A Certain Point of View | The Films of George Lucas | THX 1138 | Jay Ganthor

So Lucas was not interested in mainstream storytelling, So when you look at the fact that he did Star Wars and that Star Wars was actually a
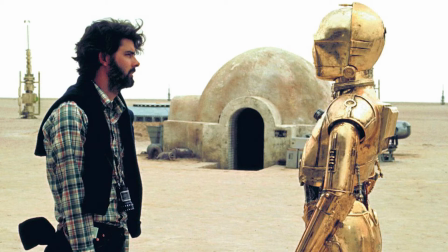big hit It was almost a mistake because Lucas really had no interest in doing that kind of filmmaking This is not the most narratively sound film meaning
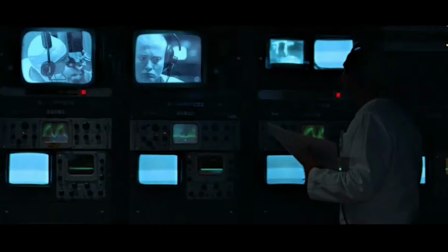It doesn't really have a beginning middle and end in a traditional sense the way it's set up is It's more about giving you an experience and a feeling Lucas more than a lot of modern-day filmmakers especially really understands the language of film and uses that to this movie's advantage. So even though the story isn't always the easiest to understand, he does a lot with the cinematography, the way to place the camera.
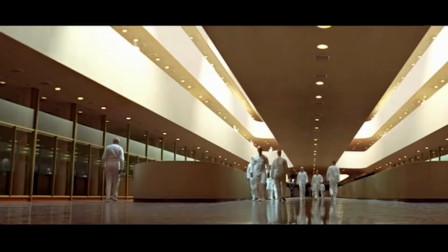I mean, this film is very epic with very minimal locations and sets. And it looks like a real location, very much like in the Star Wars films, the original trilogy anyway.
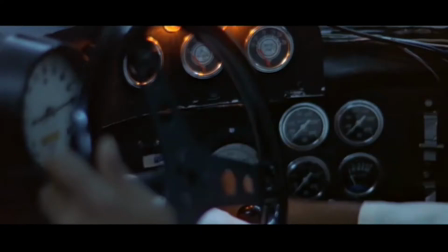Everything in this film looks real and used and beaten down like it could actually belong to an actual existing society. However, if you're looking to see where a lot of those images from A New Hope came from, look no further, because there are a lot of visual similarities between this film and the original Star Wars film.
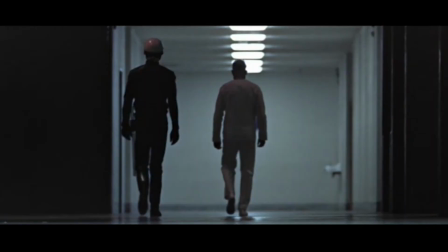For example, there's a lot of white backgrounds, just contrasty black figures against white backdrops.
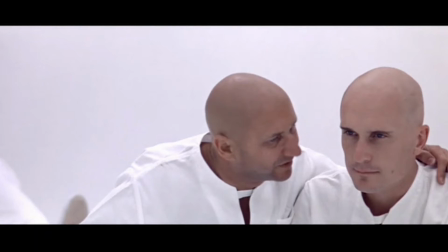It's almost like this film could have taken place entirely on Tana IV, the Death Star. In fact, I have a lot of fun watching this movie and feeling like, especially in the detention area scenes in THX when it's all the the white backgrounds and everything and it's like everything goes off to infinity. I have a lot of fun picturing like Darth Vader being behind these walls.
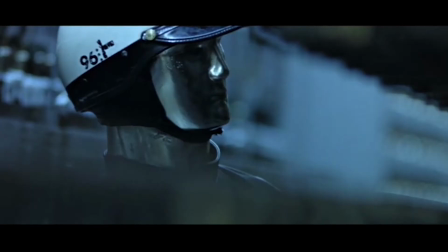We have these chrome faced robotic cops that are kind of like the law enforcers in this movie. They could have been the precursor to the stormtroopers. In fact you could theorize that these are just another faction of the Empire that we haven't seen yet in a Star Wars film. I mean, this could have been some kind of experiment. This could be like the Cloverfield of the Star Wars series, where it's like a side movie that is this whole other genre, but it could actually take place within the galaxy of Star Wars. Also, at the end of the film, when Robert Duvall's character, THX, escapes, and he rises up the ladder and goes into the real world, he's looking into a sunset.
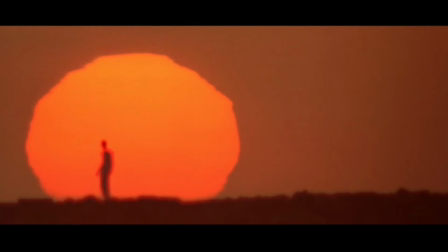It's not a binary sunset, but hey, for all we know, he could be getting off on the surface of Tatooine and maybe the second sun hasn't risen yet. Who knows? All joking aside, taking Star Wars out of the equation,
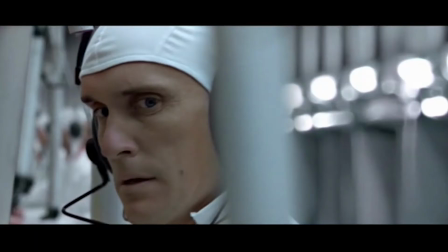THX-1138 follows Robert Duvall's character THX-1138, who's an assembly land worker and who lives with his mate LUH-3417.
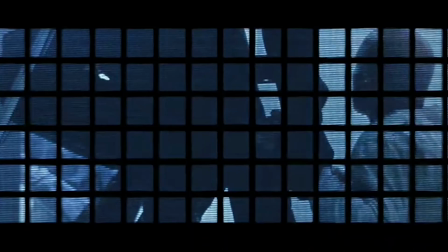Like in Lucas's student film, the society here is underground. They're governed by this big brother.
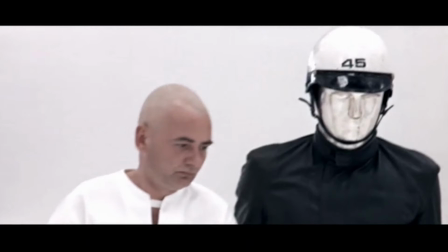The law enforcers are these robotic cops, as I mentioned earlier, that look really cool, even though they're a very simple design.
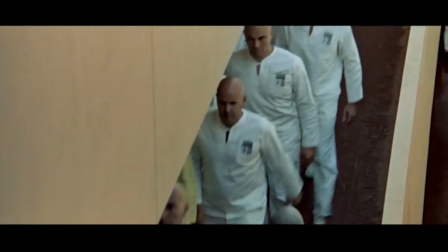They're heavily medicated, and everybody goes about their mundane tasks, not really questioning why they're doing it. The opening of the film is very surreal.
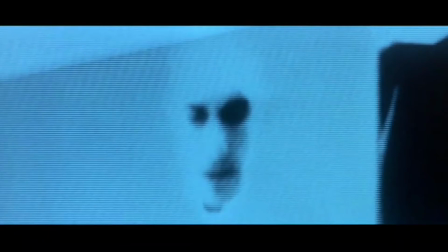Most of the film is surreal, but the opening of the film, the structure is all over the place.
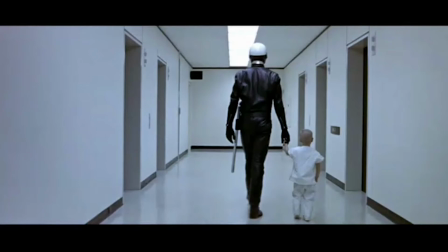It's all about getting you to feel a certain way. All you're really hearing, you're hearing sounds of workers talking to each other through radio frequencies. You're hearing a lot of robotic voices. there's a lot of displaced voices.
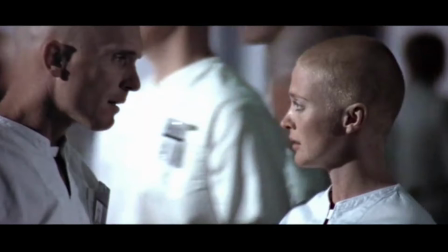The main characters, THX and LUH, don't really talk a lot and there's this unsettling feel that they're always being watched. There are scenes where THX will go, Robert Duvall's character,
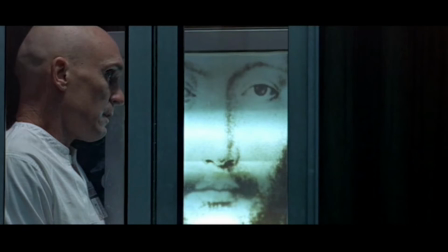and he will go to a confession standing in front of this like Jesus-like portrait. You feel like there's someone behind that portrait who's watching and recording his every move.